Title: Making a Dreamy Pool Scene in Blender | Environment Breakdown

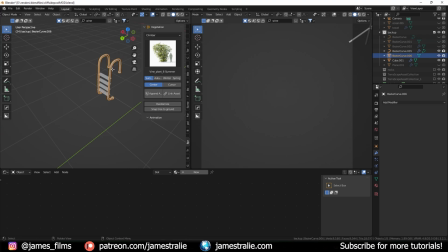So if I tab into edit mode on this, you can see it is been converted into a curve, but it actually started out initially, or as a mesh rather, but actually started out as curves that I just kind of simply bent around and then I used a mirror modifier on one of them so that it would you know mirror it perfectly across
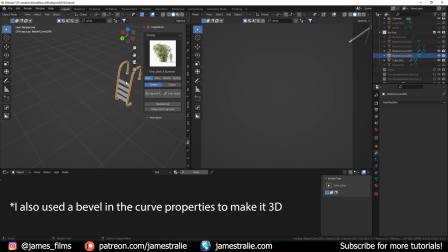the y-axis here and I just made a simple plane and then just used an array modifier gave it a little bit of a bevel just for you know a little bit of kind of more natural look to it so the edge wasn't as sharp and then just kind of matched it
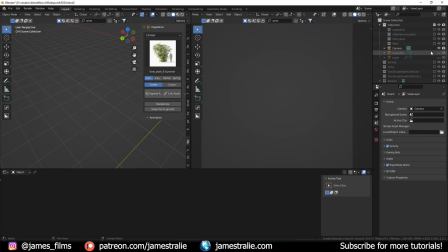to this ladder and then I combined them together to create my ultimate final pool ladder so that is how I put together all the pool
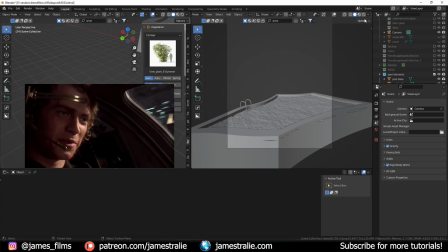elements there. And so now this is where the fun began with a little bit of the lighting here.
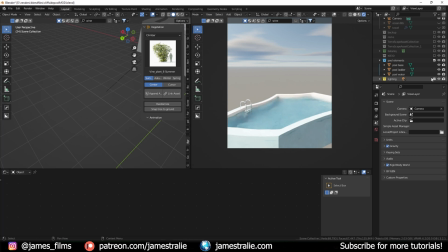So if I turn back on my lighting, I use the physical starlight atmosphere add-on for this one as well too. So I, you could just use HDRIs. Typically I would just do that, but for this one, I wanted to use an HDRI or the physical starlight atmosphere, just because I really quite enjoy this add-on a lot.
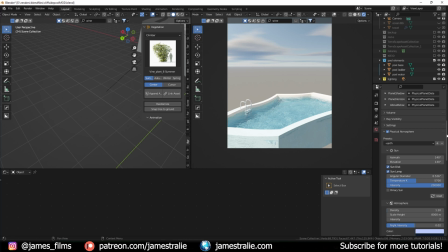If you can't tell, I use it quite a bit. It also gives me the flexibility of making time lapses and stuff too, which I always like.
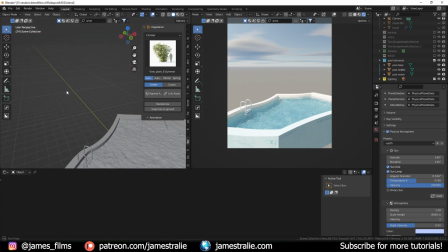but you can see already the effect is taking place here so how does this effect work with caustic so if you you got to make
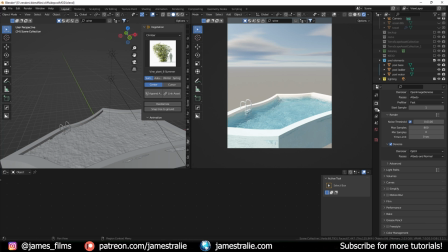sure you're updated to the latest version of blender I think it's blender 3.2 it's up to it moves so quickly it's kind of almost hard to keep up with how quickly the software is you know being developed but this is the latest version I'm rocking and for this one the way it works is
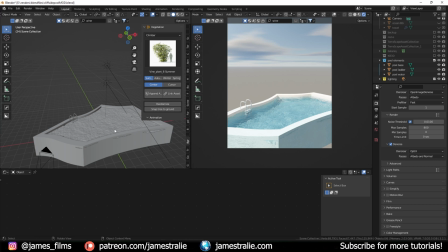super simple so a lot of programs like Redshift octane v-ray they already have this caustics built into it blender up until this point didn't have this kind of caustics thing to my knowledge i mean there are ways to kind of hack it a little bit or i think you could use like octane render engine with blender
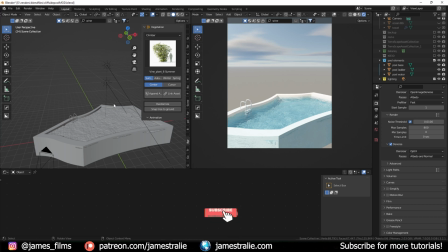i've never actually experimented too much around that but um you know over in cinema with 40 a cinema 40 with redshift it's it's super simple to do uh in blender there's never that option so now it's super cool to do and the way it works is you need an object that's
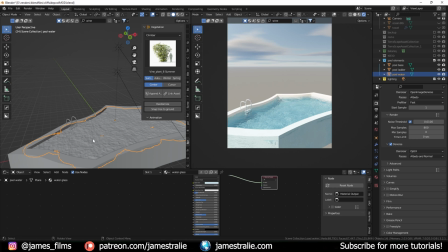going to be casting your caustic so in our case we've got this pool water here and I'll go over the material that I designed for this in a second here super simple again I literally just use the principle BSDF for it so this is our caustics caster
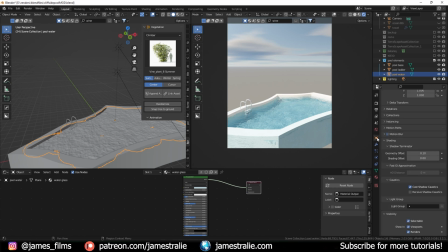and a way to see how that is actually casting caustics is if you go over to your object properties sometimes this is hidden but if you click on shading and then scroll down you can see there's this caustics tab now and there's two options one is to cast shadow caustics
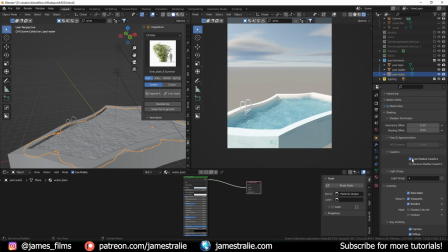the others to receive so we want this to cast it since it's our water so i just have checked that on and then if i hide that for a second um we want something to actually receive our caustics so that they actually display and so in our case that's going to be this pool plaster and i've made
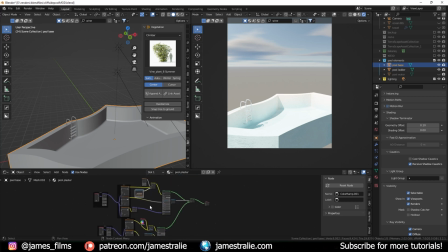a custom plaster material here as well again super simple this is also up on my patreon too but i use a bit of vertex coloring to kind
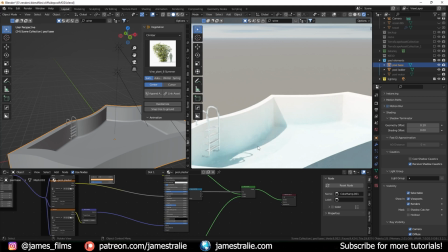of paint a little bit of this kind of bluish texture into the bottom just that it looks not one color not as uniform I thought that would look a little bit nicer as if there's like you know some stains or water stains or water damage similar to what again if we look at
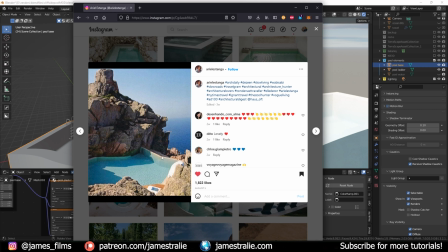our reference there's kind of like a little bit of like staining here this like seemed to be like a little bit more orangish up at the top this is like kind of like a darker bluish green below
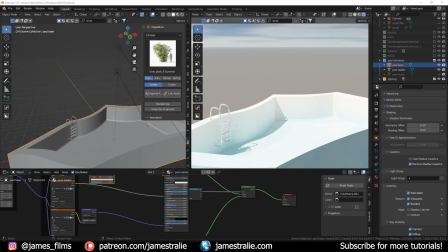so it just kind of stained that a little bit with this plaster material and again if I go over my object properties you can see over in caustics I've checked this one to be the receiver for shadow caustics and also actually for my ladder too i've also made that receive them you won't really see them as much because it's kind of a small surface also very reflective so
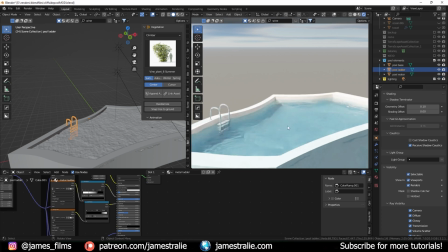it's not really going to show it as much but um if you were to just have that you would not be seeing caustics yet because you actually need a light to be
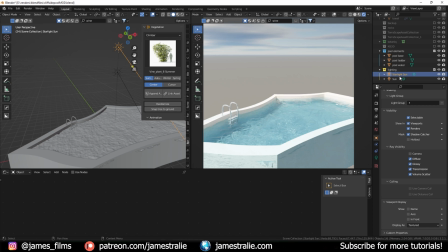assisting with your caustic shadow so i have my physical starlight sun which comes with uh your physical starlight atmosphere i felt like that wasn't having a strong enough effect so i've actually added in a sun lamp as well with quite bit of power to it so if I go over here in my light you can see a 32 strength and over in the lighting so for both of these for starlight and this Sun